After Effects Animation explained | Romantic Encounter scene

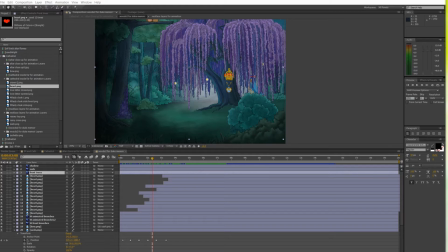Hi, this is Barbara from artisticsoul.co.uk. I am an animator and a background designer of the Three Musketeers animated production. Today I will show you how I animated this romantic encounter scene.
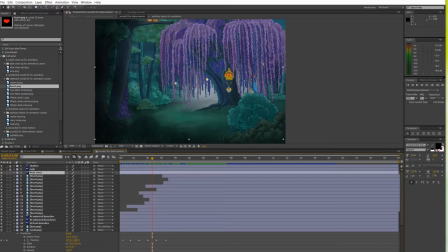This is the part when the Duke of Buckingham secretly meets Queen Anne in the Enchanted Forest. This is a very short scene, a sort of a flashback and it only lasts a few seconds
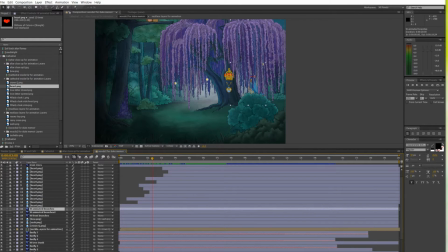in the final production but it helps to tell the story better. It is a part of the cathedral scene and you had a glimpse on it in my previous tutorial where I explained how animated the monk.
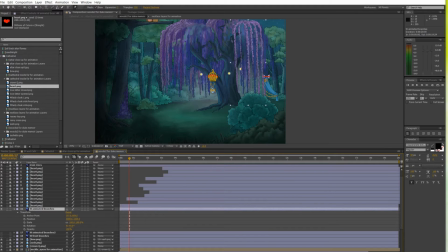This time I will show you how I transformed a flat forest image into a more animated one so that the branches move when the characters walk through them. Okay let's begin. As you see I animated the fireflies and the props already.
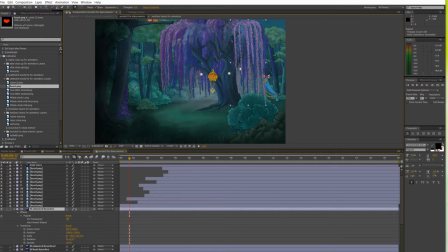To do that I used similar techniques described in my previous tutorial with the monk so you can have a look at what they were. I also animated little hearts to enhance that beautiful romantic moment in this scene.
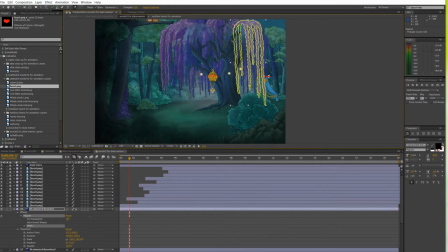Now to animate the tree I had to cut out a layer where I wanted the branches to move. I then used a puppet tool to mark which parts of the branches will be swaying.
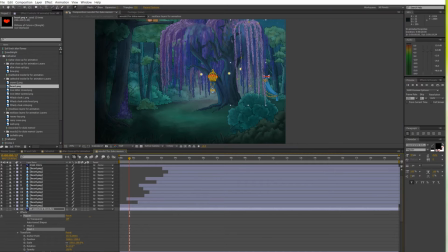Once I established the correct pinpoints,
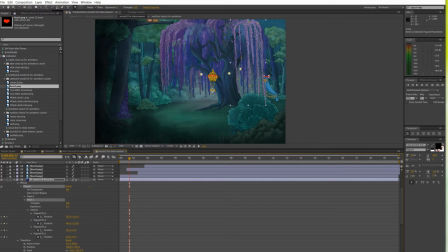I created a starting position keyframe for all of those points.
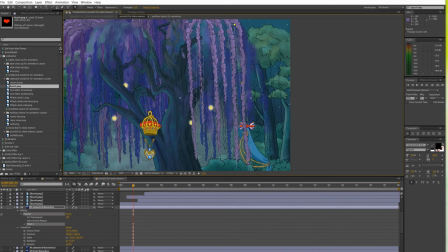As the characters move towards each other, I kept changing the puppet pinpoints position for relevant branches,
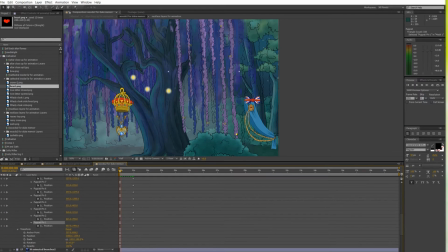creating new keyframe with every move. I tried to focus on one branch at a time to get a more realistic effect. If I moved all of them together it would just look very robotic and if you observe the
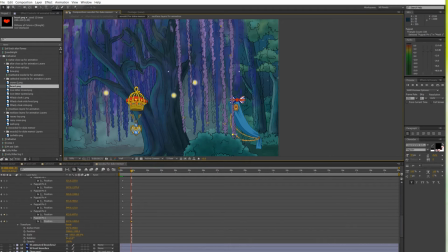trees in nature there is a variation of branches movement even though the direction might be the same. Then to add a bit of magic to the scene. I created a glow effect behind the tree as the couple gets closer.
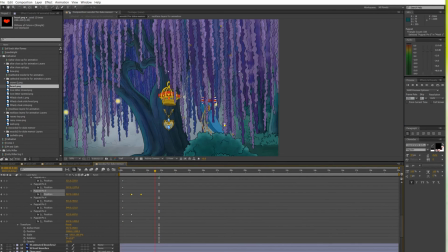To do this I cut out the tree and squeezed in an extra layer between the far background and the tree itself. I then manipulated the opacity of that light spot until I was happy with the final result. so the opacity starts from zero,
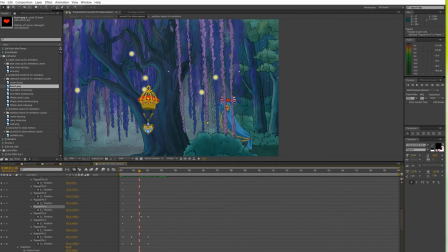goes to I think around 70 or so and then reduces back to zero. As I mentioned this was an extra scene I created which was not initially planned during the storyboarding stage so
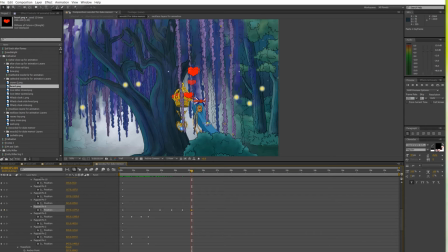I painted it as a flat image which I then had to cut into layers to add these effects. That's why the movements I created were limited. If I wanted to really imitate the real trees I would have to paint
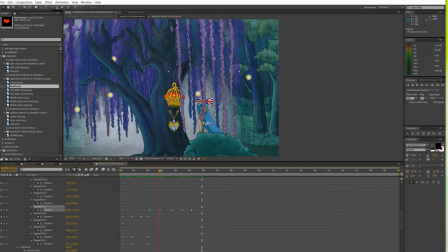many many more layers and move them individually and we wouldn't have time for that because the full animation was around 50 minutes
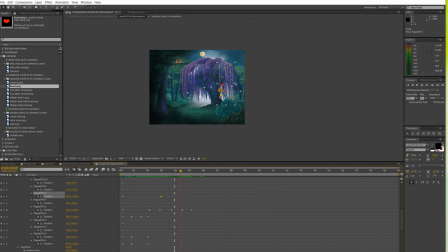so these few seconds wouldn't make that much difference. Besides this scene was not used in the final production.
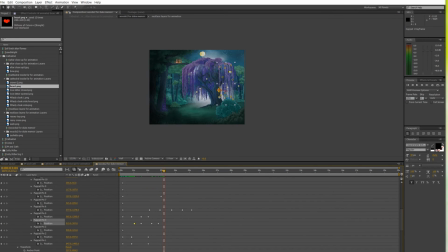I mean the the background was used but not the tree branches movement because the props were not there.